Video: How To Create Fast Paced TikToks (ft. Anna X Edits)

Hey you, it's Kyla Liu, and today I'm going to show you guys exactly how to create those quick cut TikToks, also known as the Anna Edits. Anna Sitar, I really hope I'm saying her last name right.
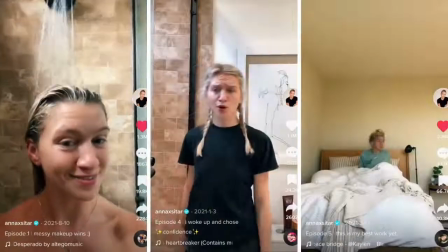Hi y'all, I'm Anna Sitar, otherwise known as Anna X, was one of the creators who pioneered this style of content.
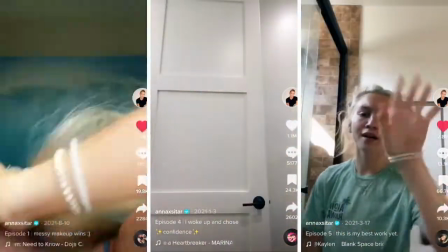And actually, I went and created an entire video breaking down Anna's strategy and how she's able to create such successful videos. So if you're a small creator who wants to grow on TikTok, I would highly recommend checking out that video. But if you're interested in learning how to create this really fast-paced style of content, then just keep watching. Before we get started,
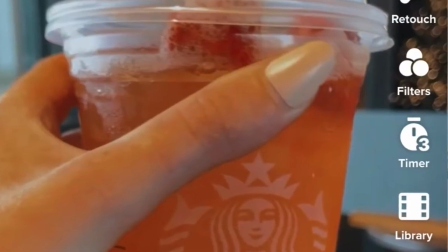I'm going to let you guys know right now that the timer that you can use in TikTok is going to be your best friend when creating this type of content. So whether you're using the three second timer or the 10 second timer, it doesn't really matter depending on how much time you need to get set up for your clip. Literally the timer is going to be your best friend.
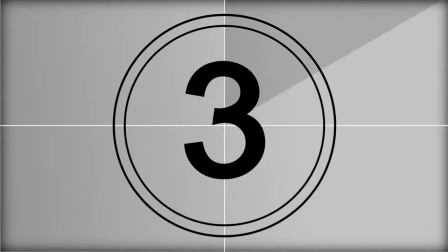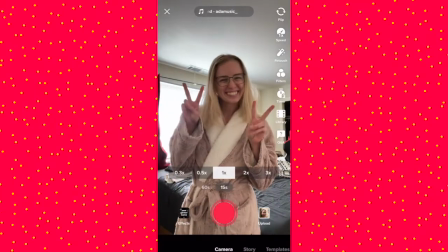Okay guys, let's get into this.
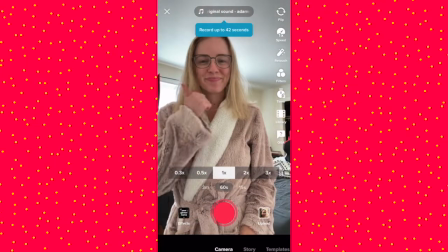So first I switched to the 60 second video length and this is going to be really important if you want to film any videos longer than 15 seconds.
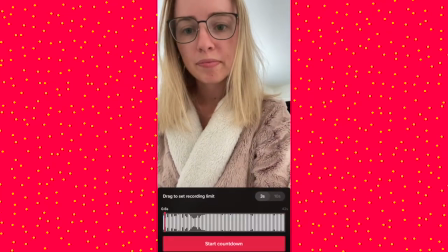And then I hopped onto the timer and you drag that pink bar to where you want it to stop recording.
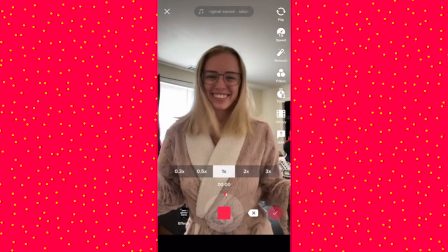So I chose my first clip. You guys can see really small and I like to do some sort of movement right at the beginning to catch people's eyes.
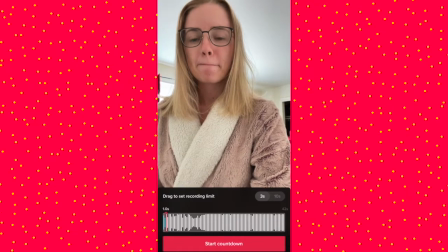So you can consider that when making your own TikTok videos. Then I'm onto the second clip.
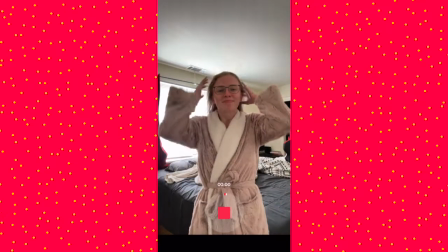Again, I wanted to add some sort of movement, started the timer, waited for it to end and then finished my clip.
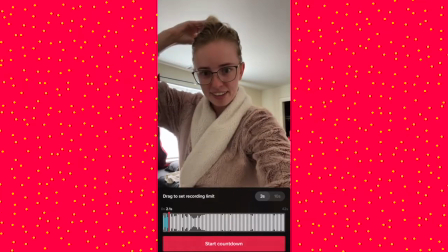Now keep in mind, I am previewing all of these clips in between and then i'll show you guys the final product at the very end
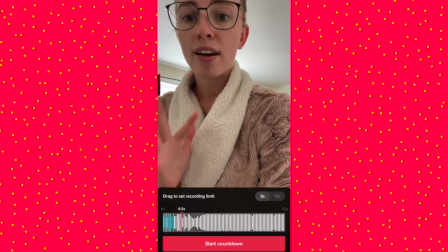so now i'm on my third clip doing my hair and again all of these clips are just gonna be really small and i'm listening to the audio figuring
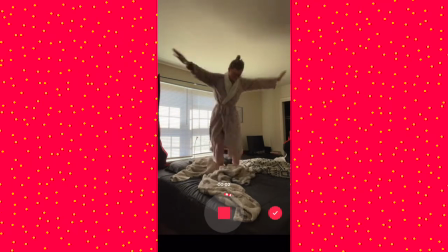out where i want to cut it and yes i do get on my bed jump around don't forget to have fun with this like it does take a lot of
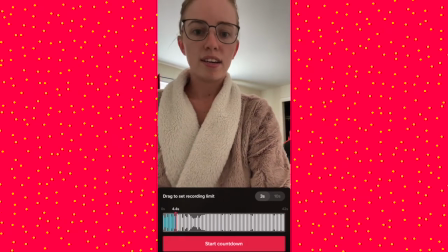work but don't be afraid to just really enjoy the process and look at that focus what i would recommend too is changing perspectives
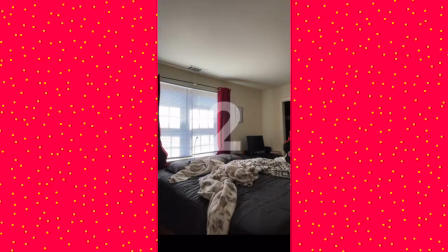So you can see here that I move back away from the camera and I move closer.
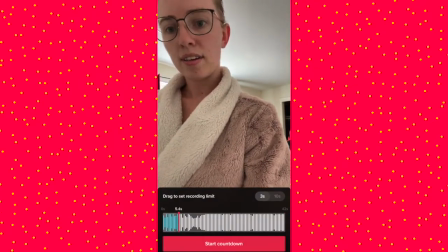So that is also something to keep in mind as you're figuring out how to film these because that is also going to make it more engaging.
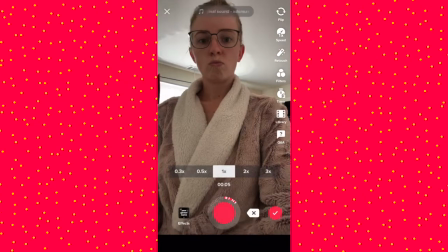Now you can see here I didn't like the two clips that I just filmed.
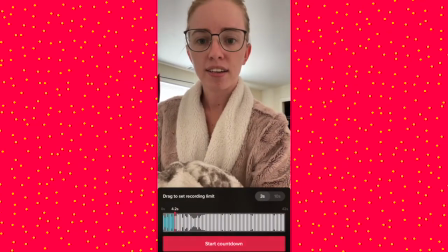So I just clicked the delete button and deleted the most recent clip and then went back in and redid it.
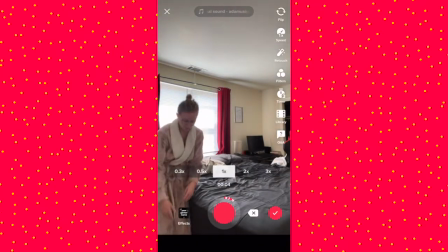So you can do that. What's nice is you don't have to delete the whole thing.
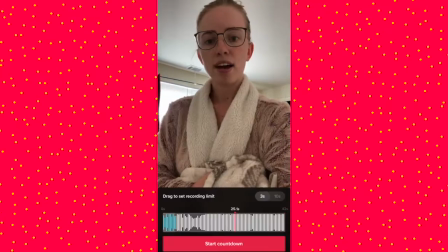I can just delete the most recent clip. so if I'm unhappy with it I can go back and change it so now again I'm dragging that pink
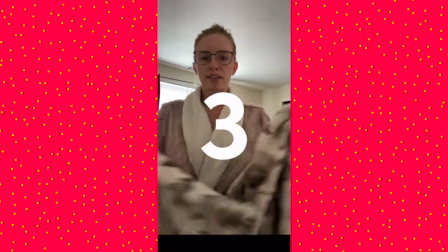bar gonna do a little bit of a fun transition with the blanket and you just wait till you hear the timer stop counting down and then
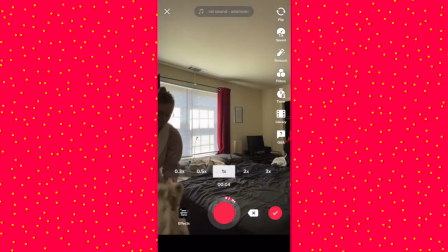do your transition but again you're always going to want to check it by clicking on that check mark to the right and checking your clips
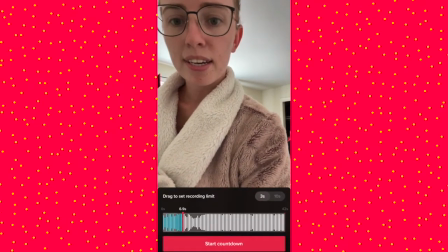so now I'm going into my next clip with some movement and here I am lip syncing just a little bit and you want to make sure it lines
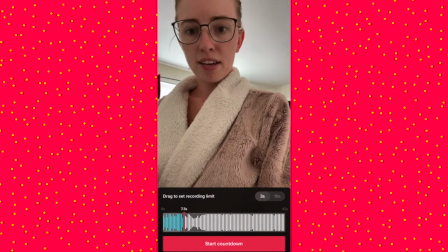up I really love adding in the lip syncing because I do feel like it adds another level of engagement and people are much more
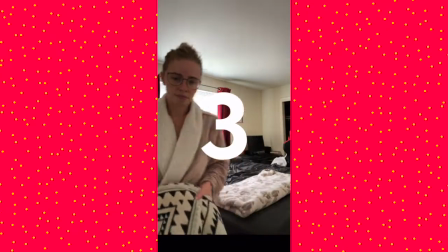impressed with that fact and this is an easy way to do it and as you guys can see I'm racking up a lot of little clips.
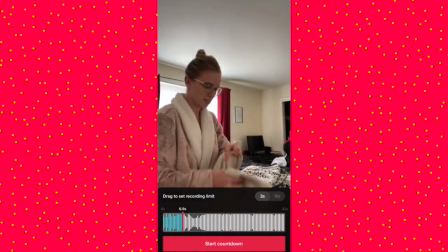Now I'm not lip syncing everything in this audio so I do pick and choose kind of on the fly but it does make it more impressive.
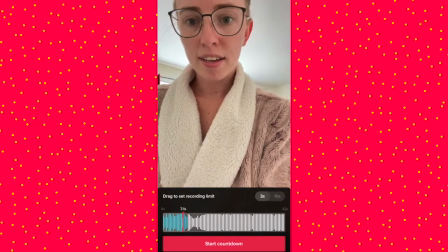And here I'm checking the clips again to make sure I like where the audio is lined up. Scoot back from the camera with the three seconds.
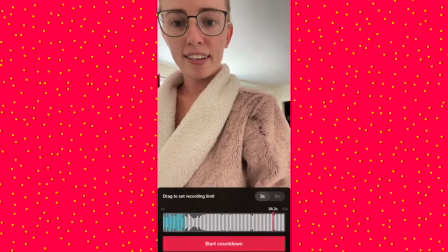You can't always do the 10 second timer if you need more time to set up but I typically like the three seconds because the 10 seconds is very long.
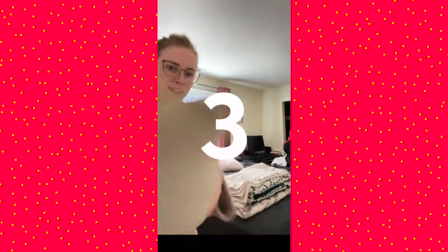So now I'm just doing these pillow throws here adding in really small clips.
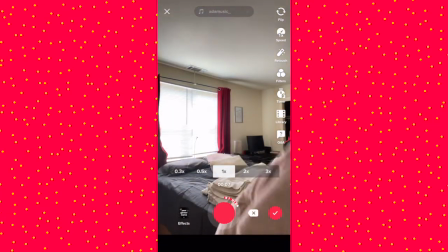I try to listen in the music if there's accents so then I can try and add some movement to those accents as well.